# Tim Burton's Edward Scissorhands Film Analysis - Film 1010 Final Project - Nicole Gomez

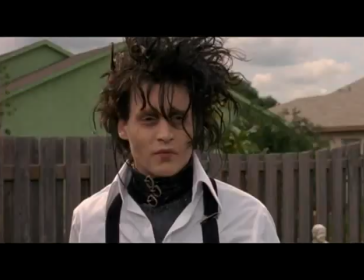They do the cooking, cleaning, and have cups of coffee at each other's houses and do nothing out of the ordinary.
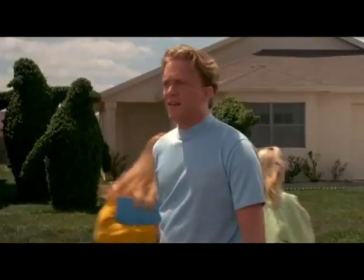The men work 9-to-5 jobs, and then they sit down and have dinner with their family.
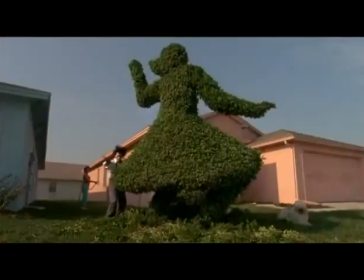These are examples of stereotypes of common suburbia in the 1950s.
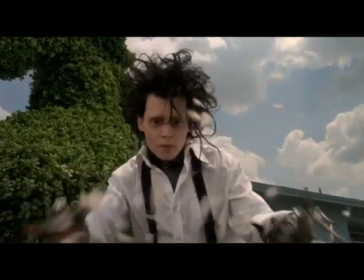This was the idea of living the American dream. However, none of this actually occurs in the real world.
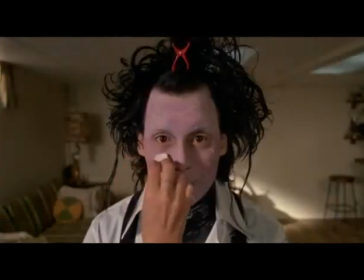Women aren't all stay-at-home moms, and not all men have a job or a family.
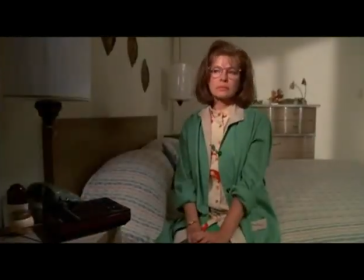This is carefully and noticeably communicated by Burton through his costumes used in Edward Scissorhands.
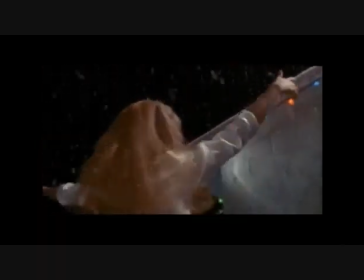A notable costume that helps convey the contrast between conformity versus nonconformity would be in the ice dance scene.
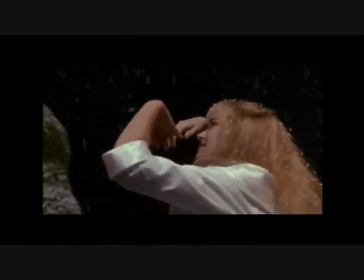The white dress Kim wears during the ice dance symbolizes the innocence and purity of her character.
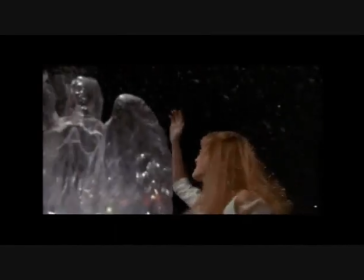For Edward, however, his initial costume is completely black leather. decorated with metal studs and rings.
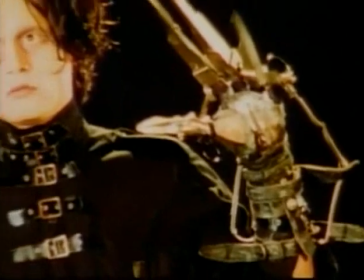His hair is jet black and very messy, and his face is pale white.
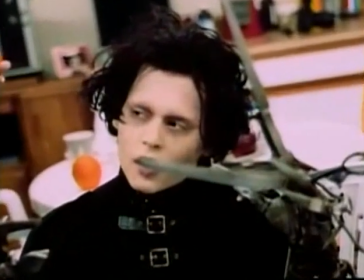Russell Potter views the fabricated body, covered with stars, as an erotic feast as well as a terror of flesh.
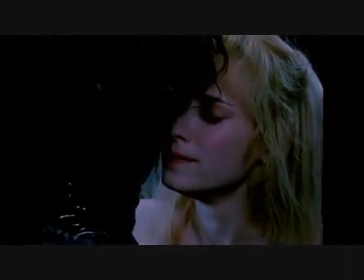Potter states that Edward's facial scars are self-inflicted, accidental, and yet Peg, the Avon lady,
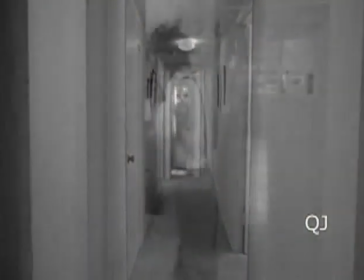spends the better part of Edward's suburban sojourn trying to find the particular admixture of cosmetics which will conceal them.
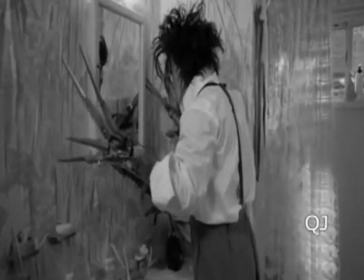She then gives him clothes to wear, which, although do not seem to break his theme of darkness and dullness,
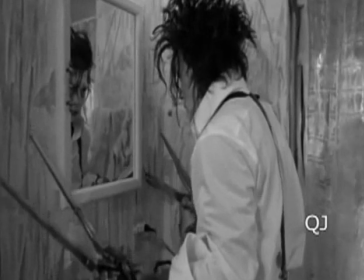do still symbolize his inclusion and belonging in their society.
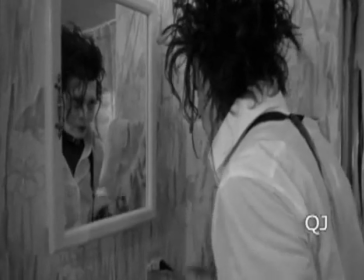This shows how life in suburbia attempts to transform the nonconform to conform by attempting to alter the costume to something that would be viewed as normal. Overall, emphasizing the setting and costumes in the film Edward Scissorhands helps the mise-en-scène be more definable for viewers. With the assistance of oversized architecture, familiar colors, and subliminal undertones, Burton was able to develop a charismatic tale of an outsider's view on a simplistic yet confused and altered society. Burton ultimately brought out the dark and bizarre emotions in his characters through the mise-en-scène. His use of exaggeration of reality in his work helped to satirize society. It presented viewers with a cynical view of mankind. It provided all spectators with a negative view on how people live, work, and communicate. In the end, the setting and costumes conveyed the theme of conformity versus nonconformity in Tim Burton's film Edward Scissorhands. And like how Russell Potter argues, Edward's secrets of no amount of how much makeup will cover our scars and the libido has everything to do with society at large are, in the end, too much to bear.